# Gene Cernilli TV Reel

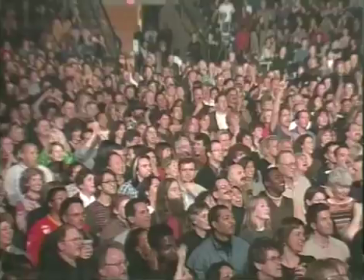16:48 We have the jib camera, which shows the sweeping motion of the crowd and the stage. One guy in the pit on handheld to get the front and the audience reaction,
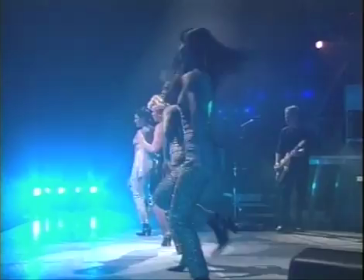16:56 and one guy on stage on handheld to get the backs of the musicians and the crowd. This tour, the 24/7 tour, Tina takes us on the journey of her career.
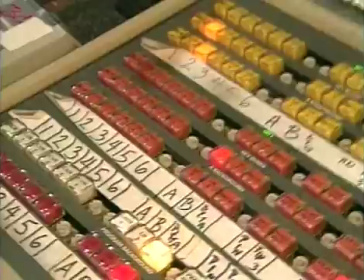17:06 It's a lot more hard work than you think. So one effects bank might be feeding one screen, and the other effects bank will be feeding the other screen.
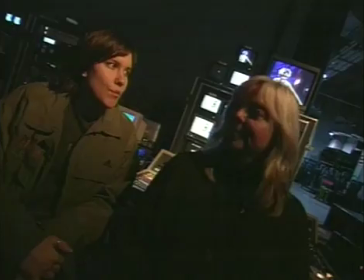17:15 Mixing between the cameras, like that. Without this laptop computer, it would be really difficult to do this show. We use the computers primarily to talk to all the different equipment. Who the hell knows what we're doing here?
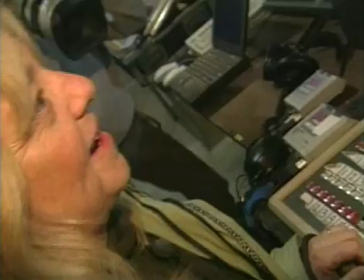17:29 We love the computer. The computer's called Artie. It's got a name, Artie.
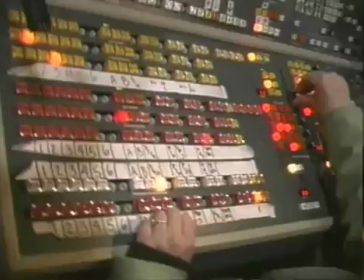17:33 I love music, so there really can't be anything better than being able to be part of putting a big show like this together.
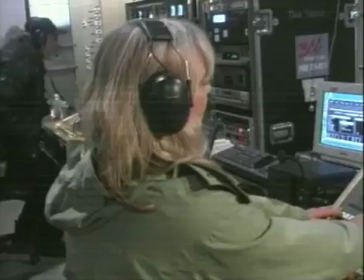17:39 The way Christine does video, people walk away from it really knowing that they experienced the whole thing. Today's day and age in the arenas, you feel like you could miss out on a lot by not being able to see what's happening.
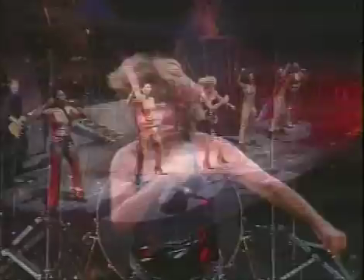17:50 And the way she's cut the show, people walk away and they're very happy. That's entertainment!